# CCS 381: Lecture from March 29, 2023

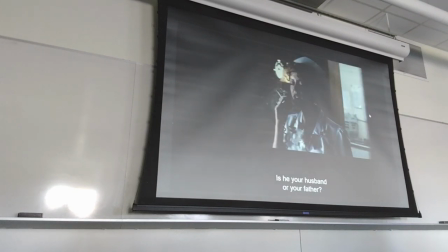now Thelma is moving into this other part of the restaurant and
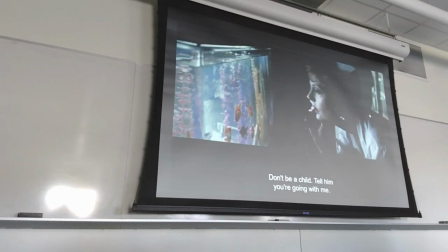eventually she will move to this aquarium and speak on the
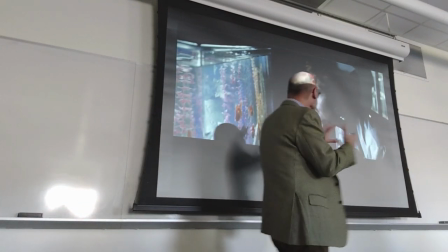phone into the aquarium with intention right because she's not
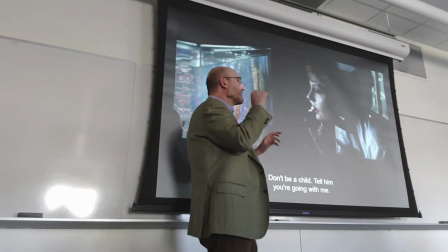having it's not like I'm here on the phone in front of something,
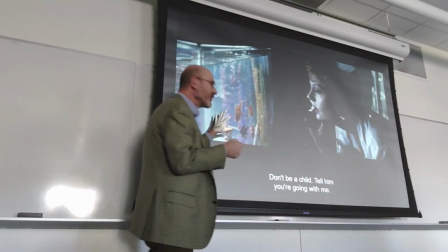but I'm not looking at it. She will be looking at the fish And so what does that mean? It's as if since you're speaking to Thelma as if Thelma could be
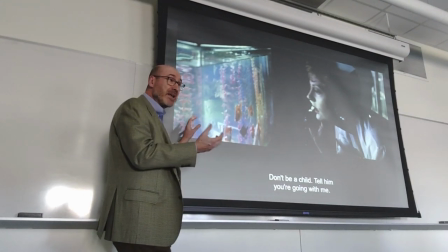Understood as a character as a beautiful fish inside
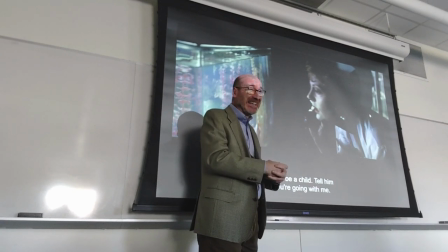That is to say beautiful woman trapped in a situation Which looks nice,
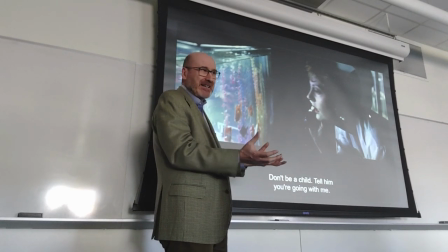but it's not satisfying clearly. Okay? pretty obvious
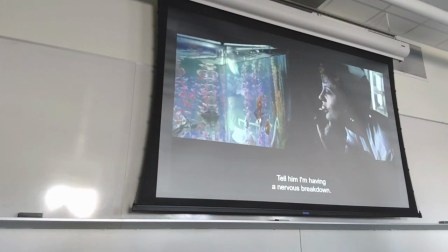see smiling and looking
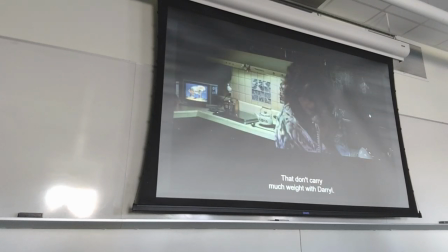at that gestures and
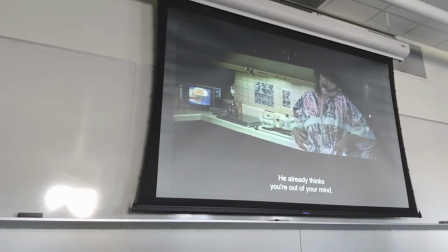back to Thelma and the same kind of agitation rendered
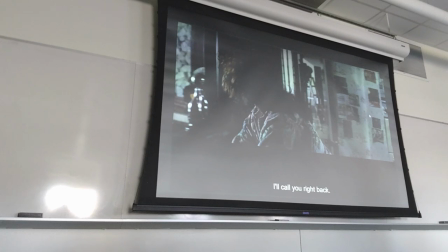by the rapid movement of the camera and
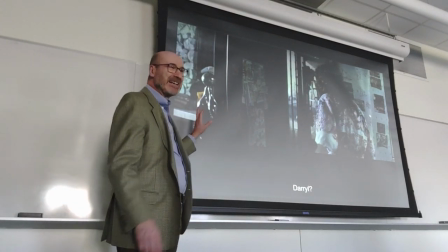we finally now before we see Daryl we see something some evidence that there is a man in the house because finally after all these clips
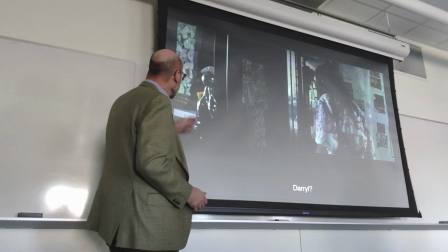nice pots teapots etc you see a bowling trophy right so
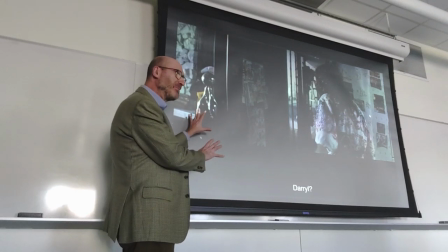you see a masculine prop a reference to a masculine presence,
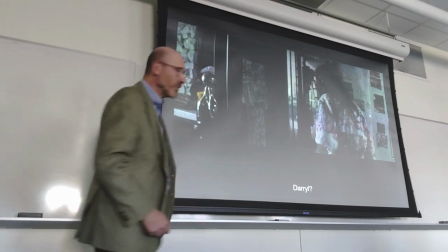and then Daryl will come into the scene.
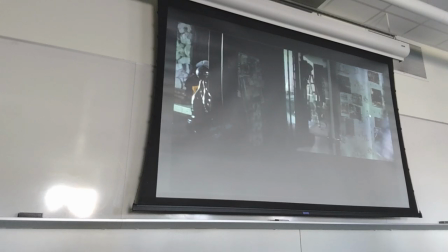She goes to find him, to tell him to hurry up, and then go back all the way. You see how within three seconds she's outside, practically outside of the room, calling Daryl, and then one,
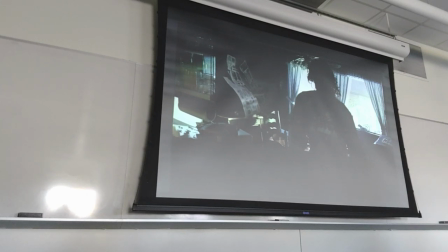two, three, she's back into the opposite corner. of that room the eating area so she's moving very
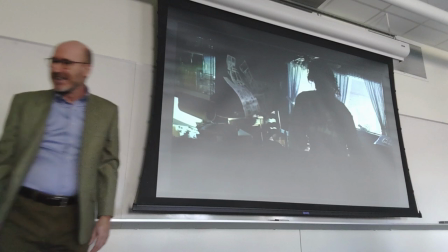quickly and in fact it seems like the clips themselves are moving as a result right she's going quickly
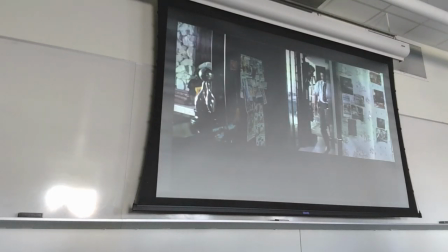through the air and here he comes okay and now the light is also different there is more light on the bowling bowling trophy and of course the first statement that he says, god damn it,
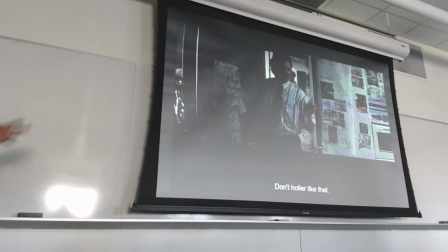Thomas and then she says, don't hold her like that and through the rest of the dialogue you understand that she's giving her
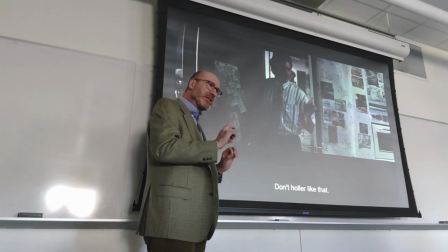instruction on what kind of wife she should be what is the script she should follow to greet her husband in the morning don't hold her,
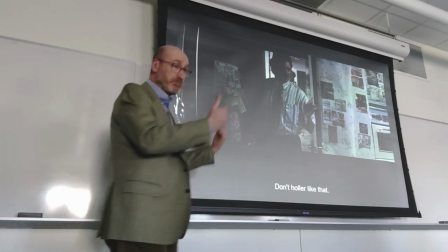be gentle be affectionate, be servile of course
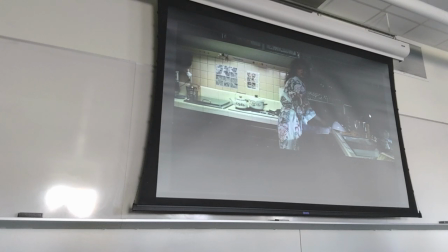and let me look at the finger and there she is, right? now,
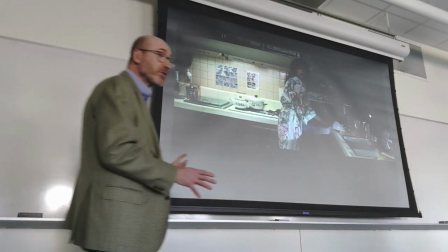for the first time we see her in this corner which we haven't seen before between the
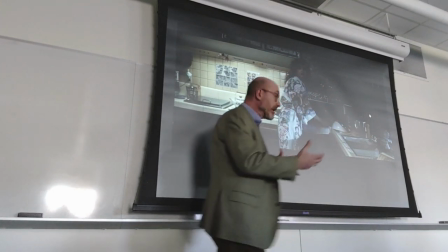stove and the sink but this is a new opportunity to use the same space in a
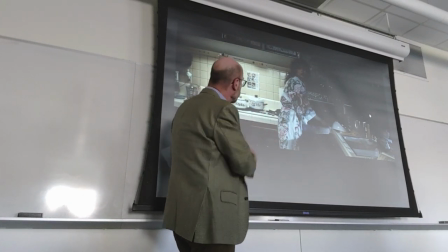new way to profile her as a housewife
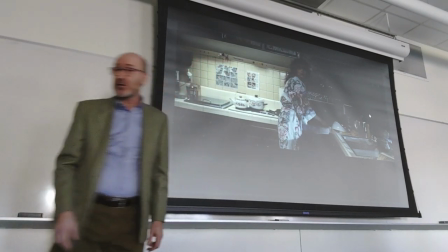in the role assigned to her by her husband Daryl.
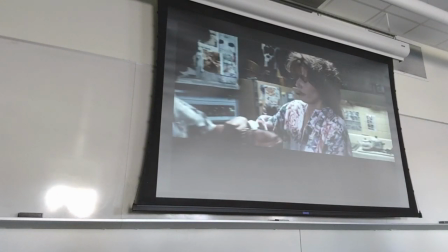She moves back, quickly moves to him, and since he is scolding her for her bad behavior, she compensates for it by first, without being asked, going to help him with a bracelet, and then
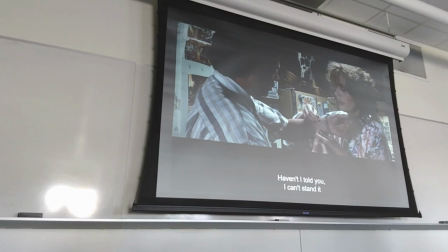by explaining or justifying her behavior, right?
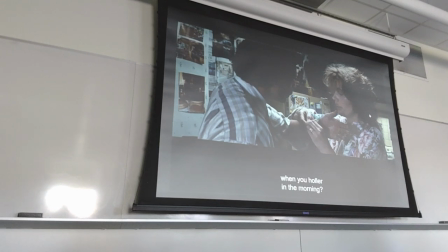So he's saying you shouldn't call her in the morning, meaning this is what she does, and he doesn't want to do that.
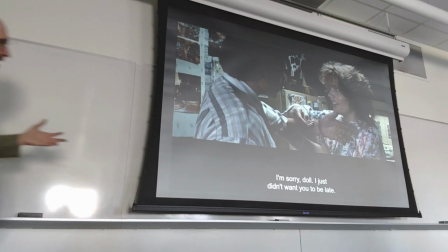And then she starts smiling and say, I'm sorry, doll, I just didn't want you to be late.
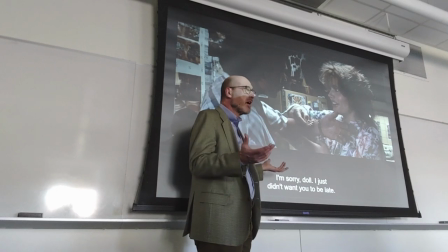Of course she's not concerned about him. At this point, from the smile to the line, she's playing the part of the submissive wife,
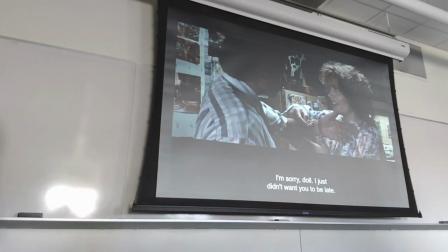caring, submissive wife, supportive that he imagines she should be. Okay?
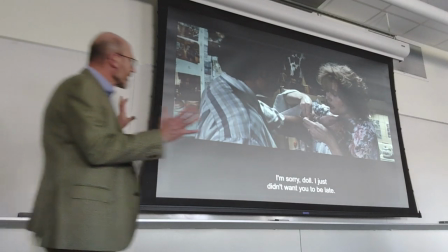And now there in close proximity right?
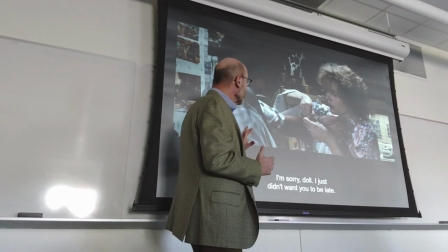However, it's clear especially from the way you find
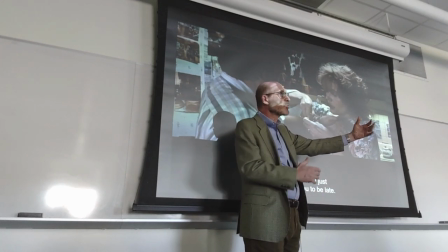his hand there just waiting for the bracelet to
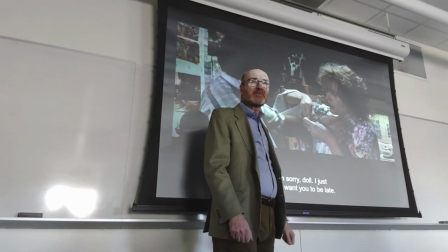be locked that there is no intimacy really between these two
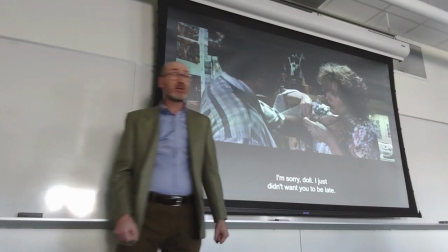they are close but there is no physical intimacy no evidence of that
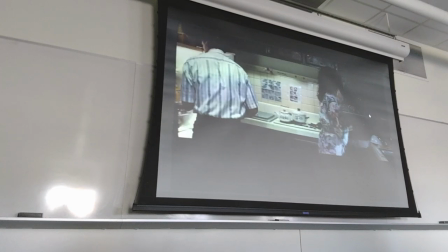and then they move away from each other and they will remain separate in the rest of the scene at
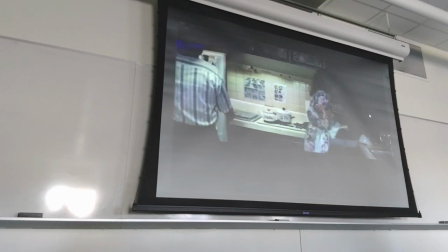the fridge she's back towards the sink and
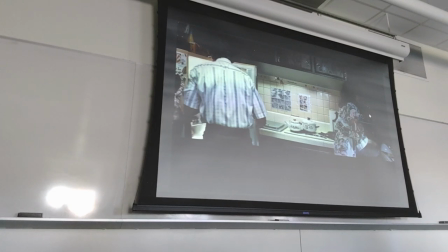again this wider shot emphasizing in their distance, their separation.
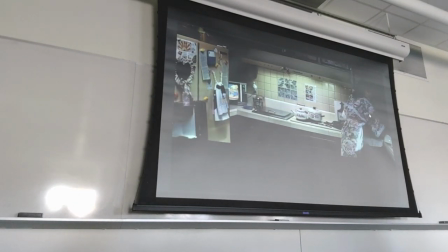And now she's serving coffee, but it's moved away from her.
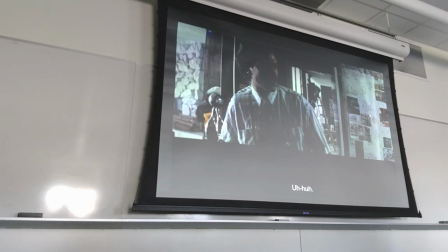Right? And not responding, even with lines, uh-huh,
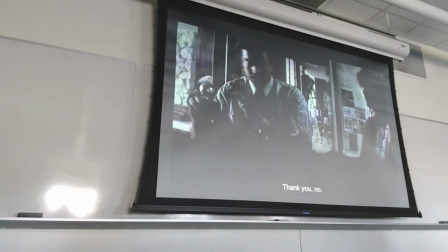and then just trying to look good and eventually refusing the coffee because
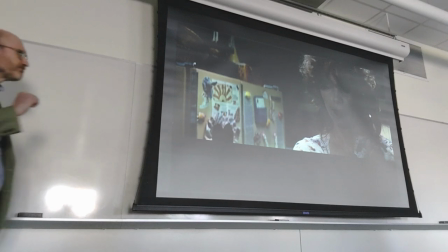this is another way to teach her a lesson,
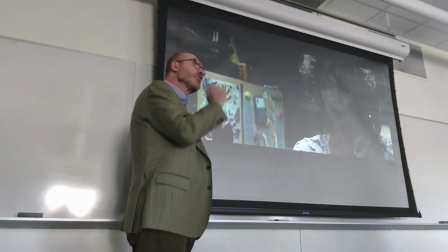be called to her so next time she learns
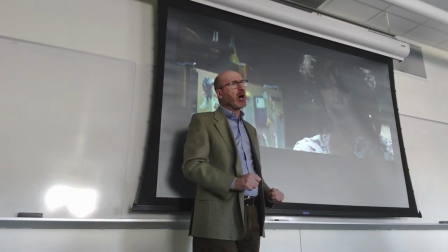that it's not enough to give him coffee if she doesn't do it in a loving
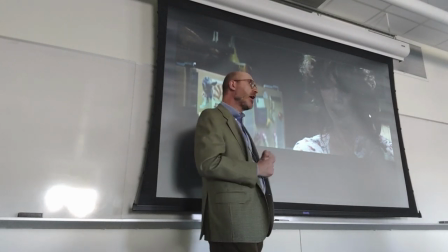way. Right? I don't want coffee from you if you don't love me the right way.
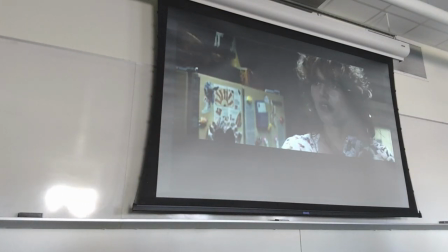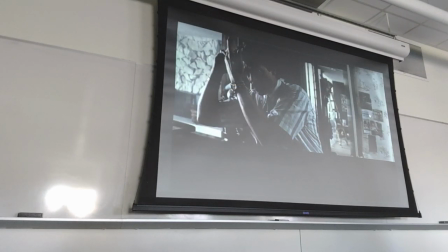She looks at him. Now we know that she's supposed to ask him permission or at least tell him that she's leaving that day to spend the weekend with Louise is still busy with himself
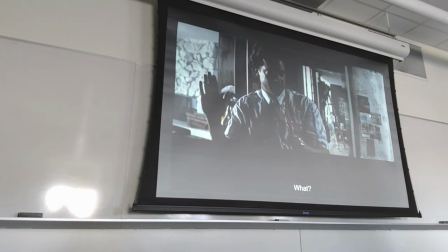and annoyed at her asking a question what? he says
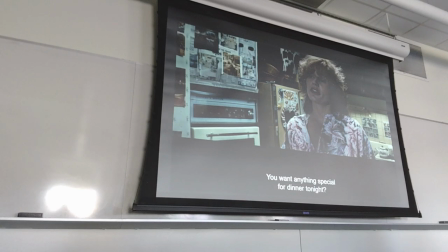and she chickens out of asking and says do you want anything special for dinner tonight?
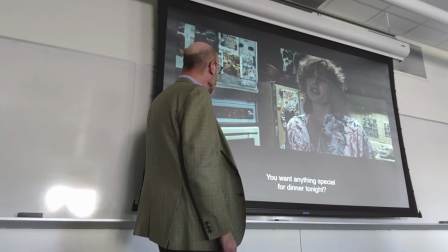Continuing with the role of the nice wife trying to be nice to her husband
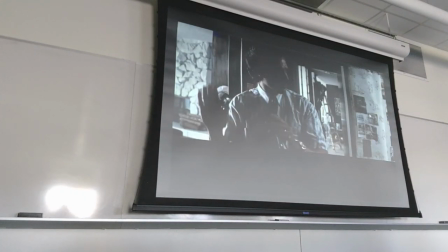but again, he's not very interested in that and he will tell her that Friday is very
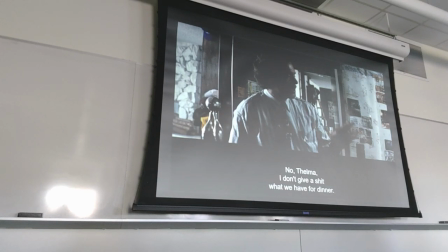busy which is just an excuse because he wants to go out with his friends or maybe with a woman we know from
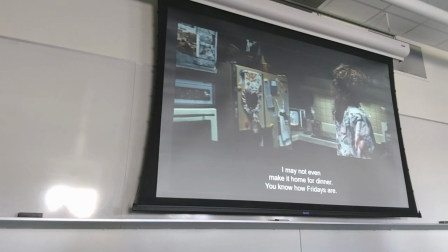the rest of the script that 4 a.m. is when he came back or he was not home yet at 4 a.m the next morning so he didn't realize she was missing
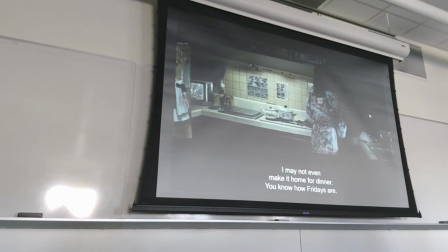until the next day she goes back to her corner right she has been rejected by him and she tries
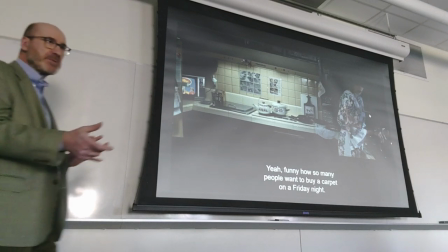to get back at him at this point right saying oh that's kind of strange
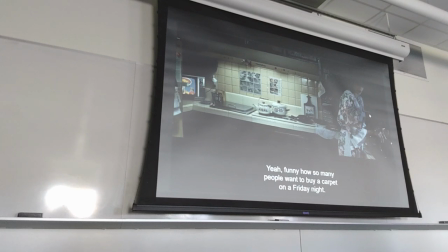that you're so busy every friday night and